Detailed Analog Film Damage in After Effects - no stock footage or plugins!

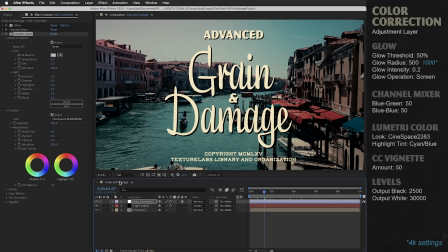253s
So this preset is actually meant to replicate what it would look like if we printed this image onto Kodak 2383 film. The one thing I've noticed is that it tends to overdo it on warming up the highlights. So in the highlight tint, I'm just going to drag this value slightly toward the bluish cyan just to balance that out.
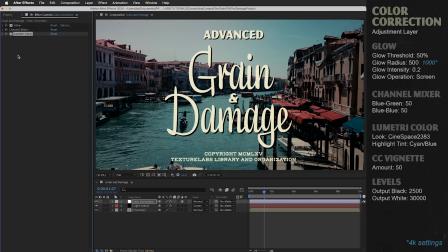272s
And now that the contrast is quite a bit more intense, it's also a lot more clear what the channel mixer effect was doing. So channel mixer off and on. Okay, next up is CC vignette.
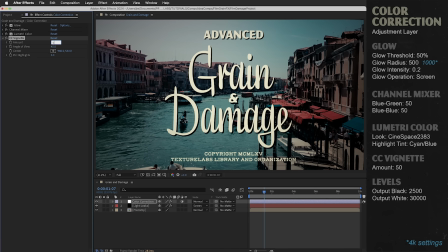284s
Of course, we need some vignetting, although I've brought down the amount to about 50. And finally, a levels effect.
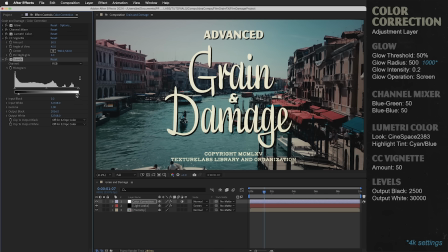290s
And this does something very simple. It's just going to lift up the blacks and push down the whites so that we never get a full true black or true white.
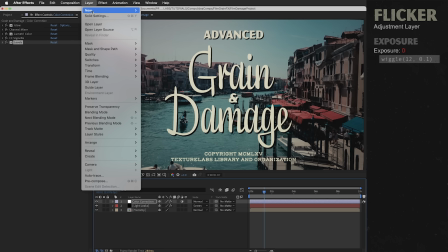298s
Okay, on to the next layer. This is an adjustment layer called Flicker.
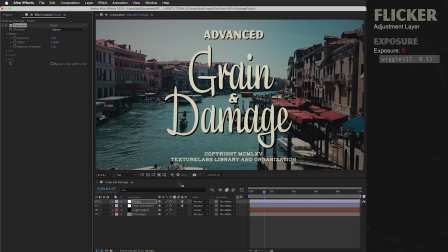302s
Very, very simple with just one effect, the exposure effect, and I'm gonna put a wiggle expression on the exposure value.
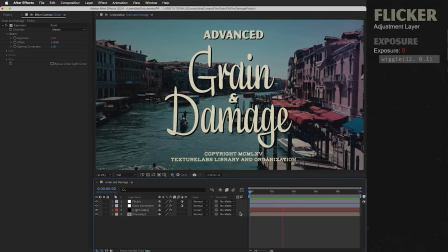309s
That's gonna give us this subtle flickering effect, and our image overall is starting to feel a little bit more lively.
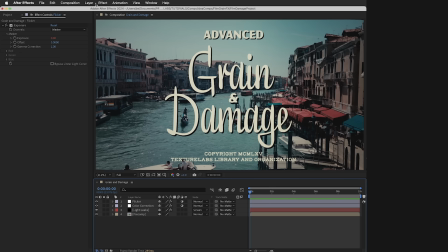315s
And now we're gonna get into the fun part, the dust and grunge layers here. So starting with a layer called dust, and this is gonna be a solid layer.
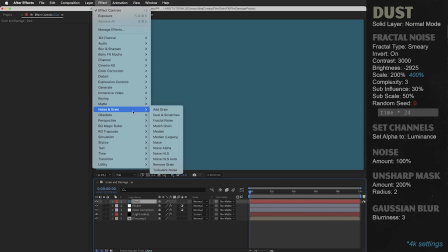323s
The color of the solid doesn't matter because we're gonna fill it with fractal noise.
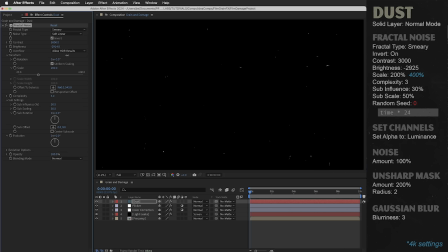327s
This is gonna be a smeary fractal noise, extremely high contrast with an expression on the random seed to give us the animation.
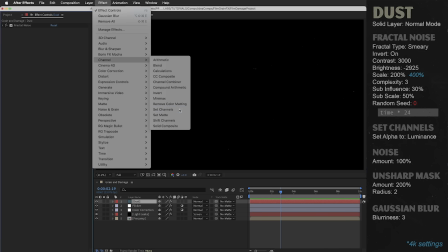334s
So it looks like this. Then a set channels effect with the alpha source set to luminance.
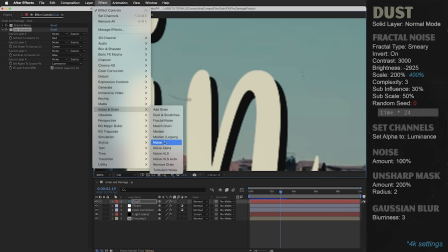340s
That'll key out the black. Then a noise effect cranked all the way up to 100 to introduce some noisy color.
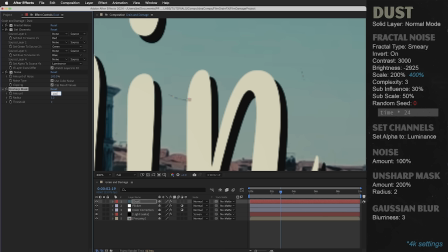346s
Unsharp mask to increase the contrast and bring out more little crunchy details. And finally, a Gaussian blur to smush it all back together. Now, it's a subtle layer.
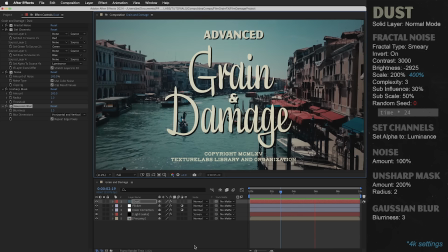356s
It doesn't seem like there's a lot of dust here, but once it's in motion, your eyeball really does start to register these little pops of light and dark and even a little bit of color.
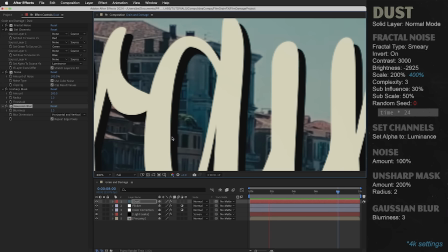364s
And if we zoom in, there actually is a decent amount of action going on.
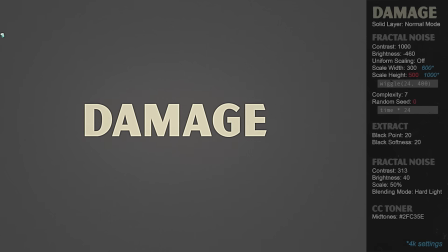368s
Okay, moving on to the next layer, damage, and this is gonna be a little bit like the dust layer, but these are gonna be bigger, more extreme, but less frequent grungy shapes.
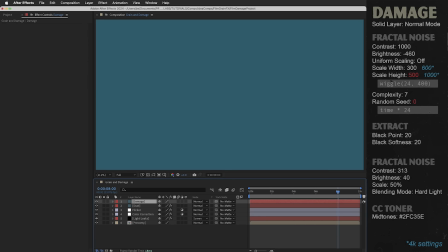378s
This layer is another solid with, of course, another fractal noise effect,
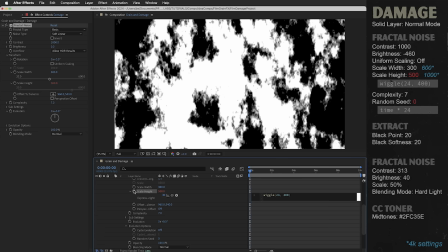382s
and here I'm creating expressions on both the scale height and on the random seed.
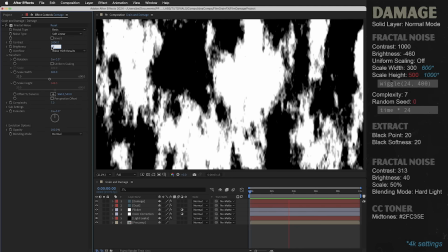387s
So this fractal noise is gonna fly all over the place, bringing the brightness way down so it only shows up every once in a while,
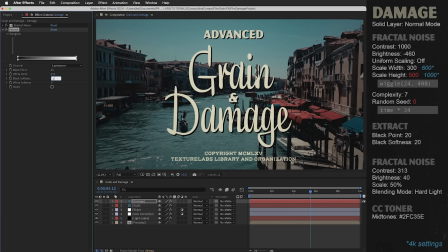394s
followed by the extract effect to change the black values to transparent.
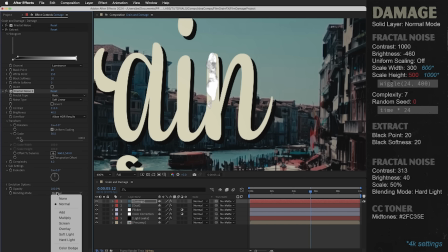398s
Then another fractal noise, no animation or anything. This effect is just set to hard light mode and it's going to create a little bit more chaos in the light and dark values.
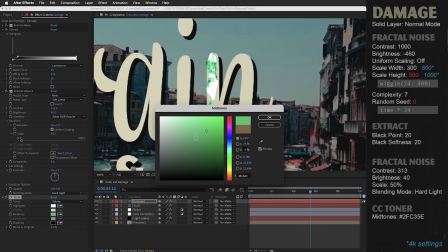407s
Then finally the CC toner effect to give it this bluish green tone.
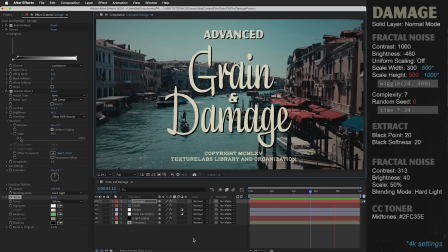412s
So this damage layer is just going to pop in every once in a while and kind of catch your eye with some grungy details.
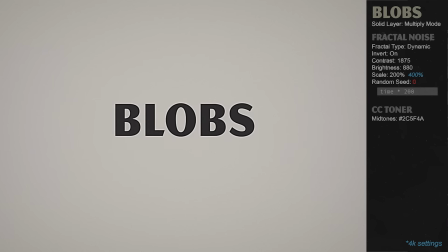418s
Okay, next layer, another solid layer. This one's gonna be called Blobs.
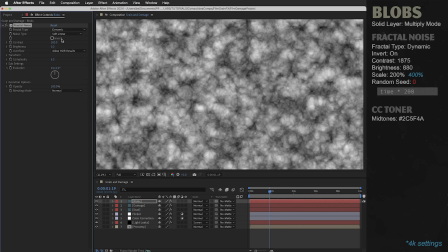422s
It's another very simple layer with, of course, another fractal noise effect dialed in to create some occasional little rounds dot flashes.
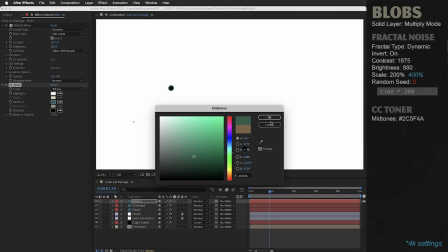431s
Then the CC toner effect to give it some color. And I'm gonna set this layer to multiply.
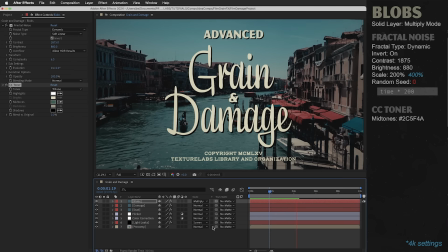437s
And we'll move on to the next layer, which is gonna be vertical scratches in the film.
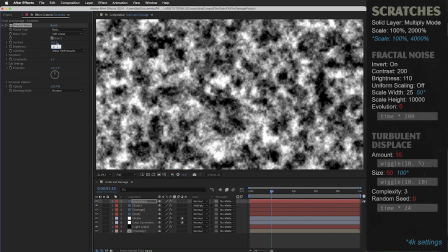443s
So again, a solid layer with the fractal noise effect. And in this case, the fractal noise is going to be scaled all the way up on the vertical scale.
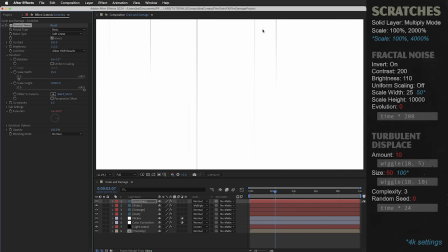451s
But even that doesn't give us quite enough vertical stretching to create just simple long stripes. So the layer itself is also going to be scaled up to 2000% on the y-axis.
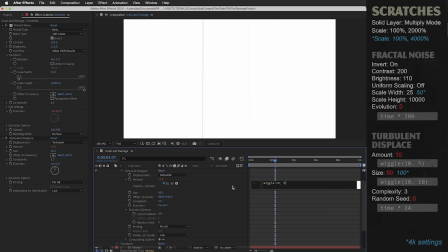462s
Then a turbulent displace effect with some expressions on the amount and on the size, plus an expression to drive the random seed.
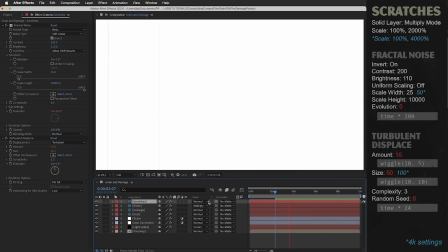470s
And we've got our kind of jittery vertical lines, and this layer is going to get set to multiply.
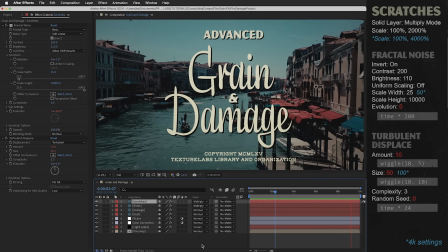475s
So here's what we've got so far, and I've actually saved two of the most default film effect kind of adjustments for last.
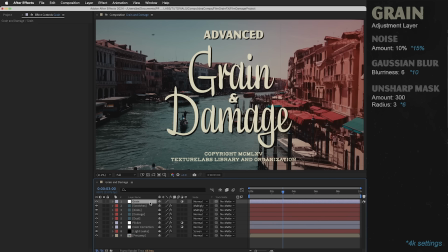482s
So first of all, an adjustment layer called grain, and for the grain, I'm just going to use kind of my standard grain settings,
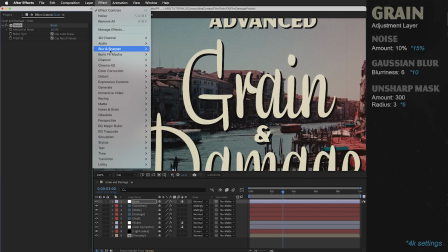489s
which you've probably seen me use before, add some noise, then a Gaussian blur to kind of work it down into the image,
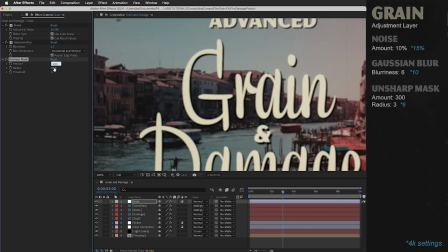496s
and finally an unsharp mask to sharpen it all back up together.